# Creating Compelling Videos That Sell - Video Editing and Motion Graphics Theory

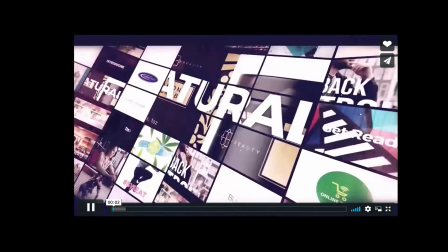5s
In today's world, video sells, but not just videos because we're oversaturated with video content,
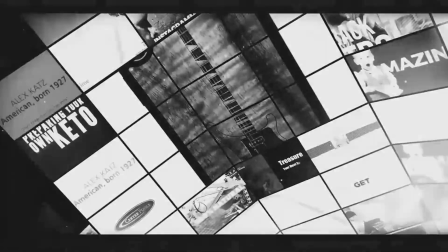12s
but compelling videos that hit the target audience and resonate with the viewer on an emotional level.
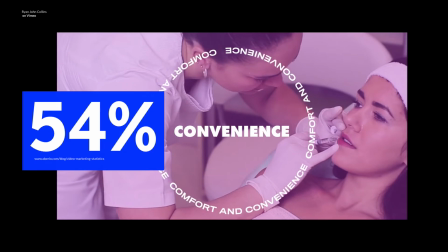19s
54% of consumers demand more videos from brands and companies they support.
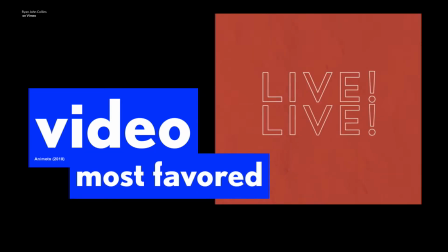25s
Video is the most favored type of content on social media platforms.
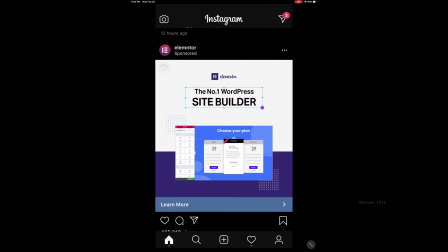30s
A survey conducted by Wise Owl shows that nearly 8 out of 10 users
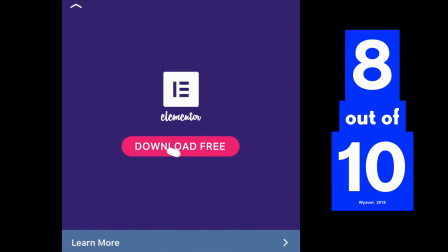34s
have purchased a piece of software or application after having watched a brand's video.
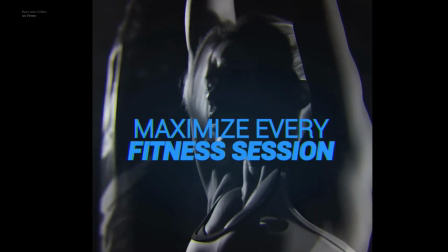41s
I can list hundreds of statistics, but they all point toward the same fact that video is not only here to stay,
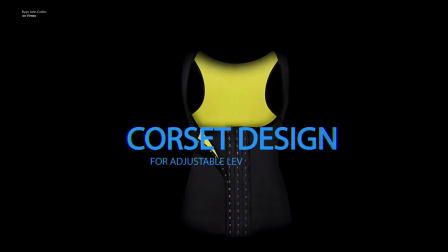47s
but to remain relevant as a content creator, a graphic designer, a web developer,
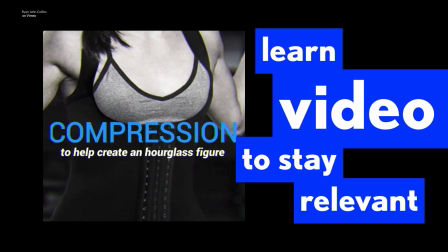52s
anyone who deals with digital content, you need to somehow be involved in video-based media.
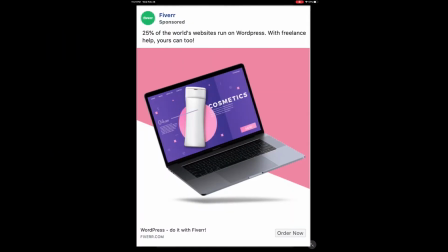59s
You can have a static Instagram ad, or you can have one that's in motion.
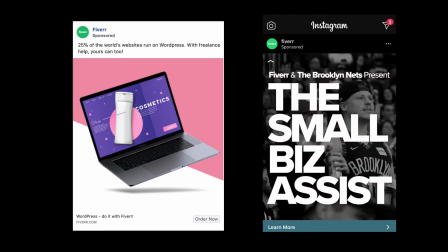64s
Which one do you think is more effective when quickly scrolling down your feed? Motion demands attention, but can also give the viewer an additional visual story told through animation, motion, and movement.
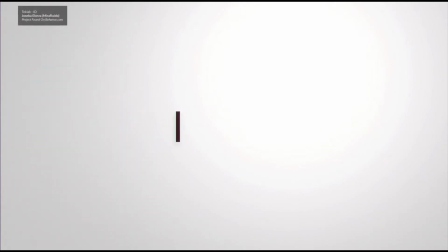78s
This lesson will introduce you to some things we need to be aware of if we want to craft compelling stories that sell products,
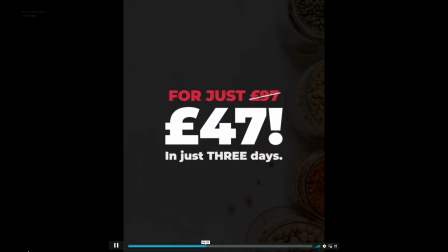86s
engage our viewers, and connect with our audiences with video, whether it be on a website landing page,
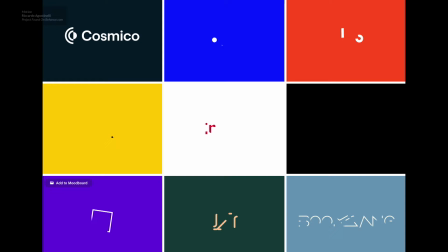92s
a social media paid ad, an animated logo, a brand asset, or your own video-based channel.
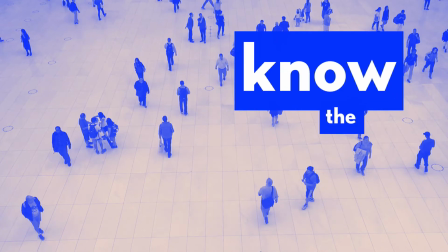101s
Understanding who your target viewer will be can make huge impacts on how successful your video clip is.
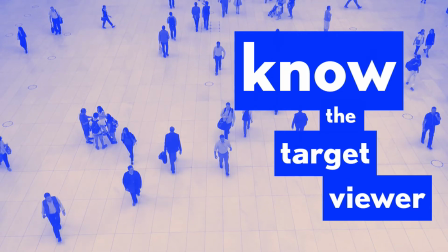107s
For instance, knowing that your target audience may skew younger, be mostly male,
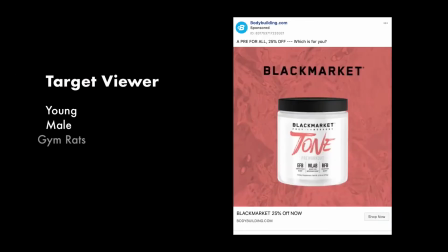112s
or if you're promoting a new body spray or cream that's targeted toward gym goers might change the speed and the type of animation you use.
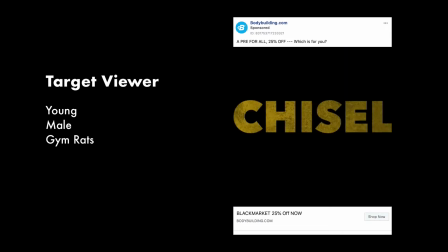120s
Your typography might be thicker, bold, quickly come and go off the screen, and may even flash, distort, or flicker.
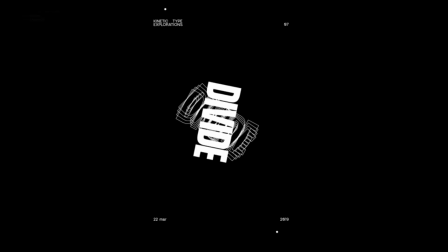130s
What if your target viewer is a technical person looking to automate a business activity.
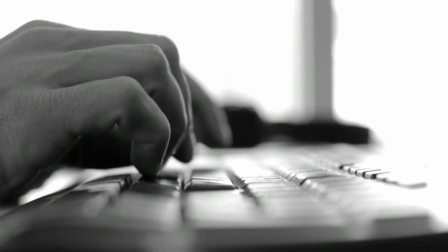135s
Showing sophisticated users more software flow and animation can really help drive
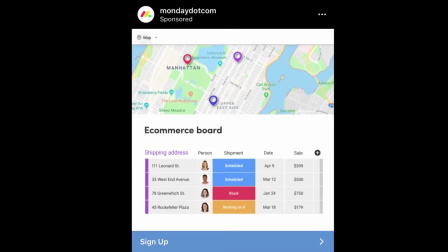140s
click-throughs to landing pages that can continue that sales process for you or your client.
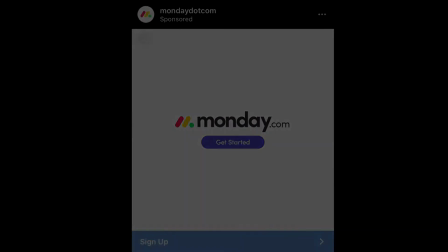147s
Never lose sight of the end goal for any video. No matter the length, you should have one single focus.
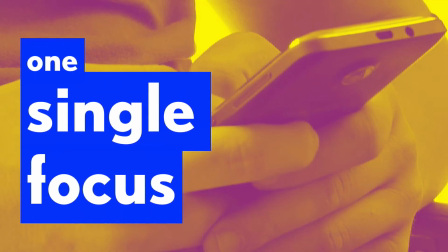154s
Will your video goal be educating the viewer about a service or product?
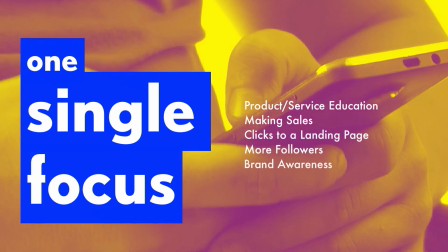158s
Will it be to drive sales to a landing page? or it could be to drive engagement with viewers with an emotional drive.
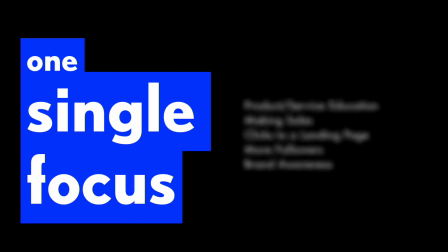168s
This is your main focus for your entire video and staying close to this goal throughout will help you craft videos that are cohesive,
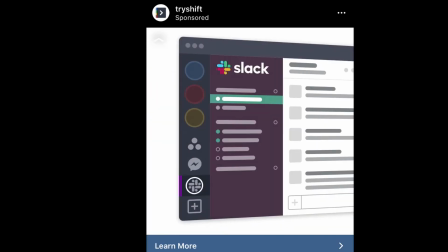175s
work, and convert. Motion and video can play huge roles in how we engage with content.
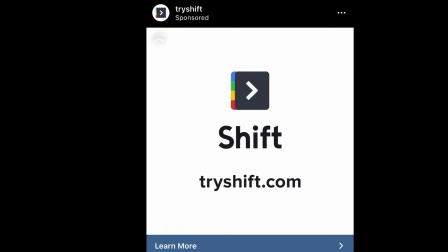183s
Motion that is slower and more smooth can give off calm vibes when
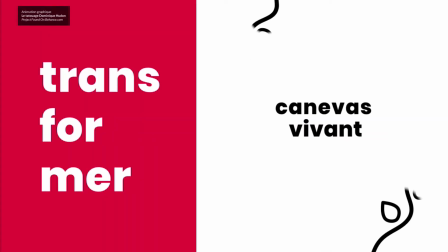188s
something that is choppy and fast can give a viewer a sense of urgency and become alive.
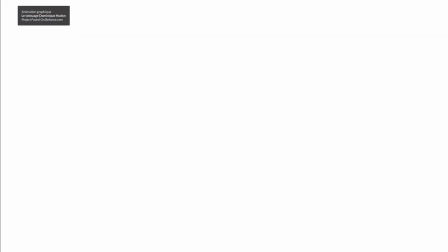194s
It's up to you to control the speed of the video, the pacing, and the delivery. For instance, this choppy animation style in the Starbucks ad gives it a more youthful, playful feeling.
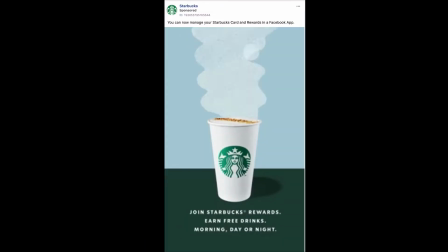207s
Not everything has to be silky smooth and fast to do well on online videos. This could have easily been created with Photoshop using just a GIF.
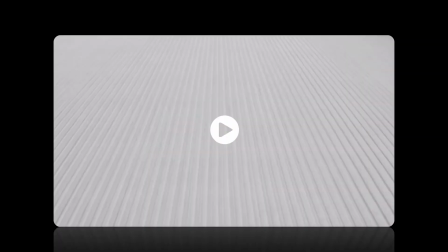216s
A smooth, slower-paced animation with lots of easing-in and easing-out effects can make an ad appear high-end,
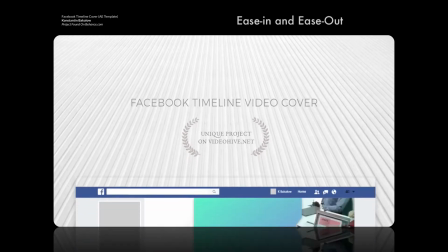223s
as in this example of a Facebook cover photo.
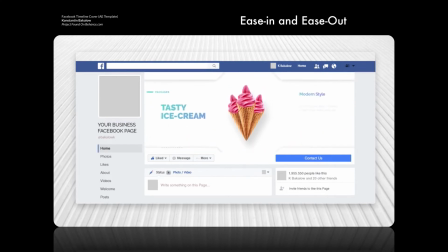226s
The animation used here uses a lot of this easing-in and easing-out effect to slowly move the graphics and photos into place,
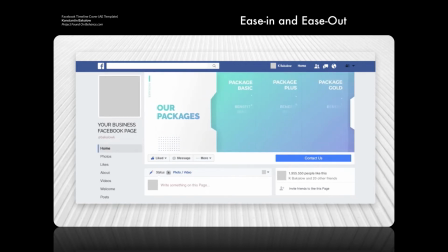234s
without any jerking motion or flat motion.
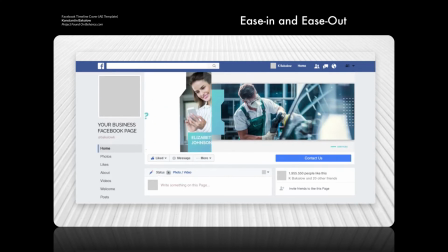238s
These ease-in, ease-out effects can easily be applied as default options in most video editing programs. and in Adobe
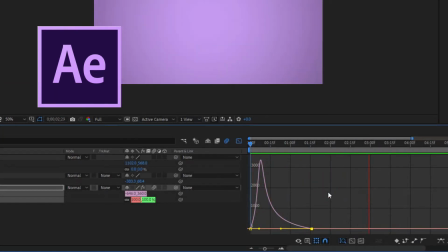245s
After Effects you have a very fine control of this easing effect of graphic elements on screen by using a graphic editor.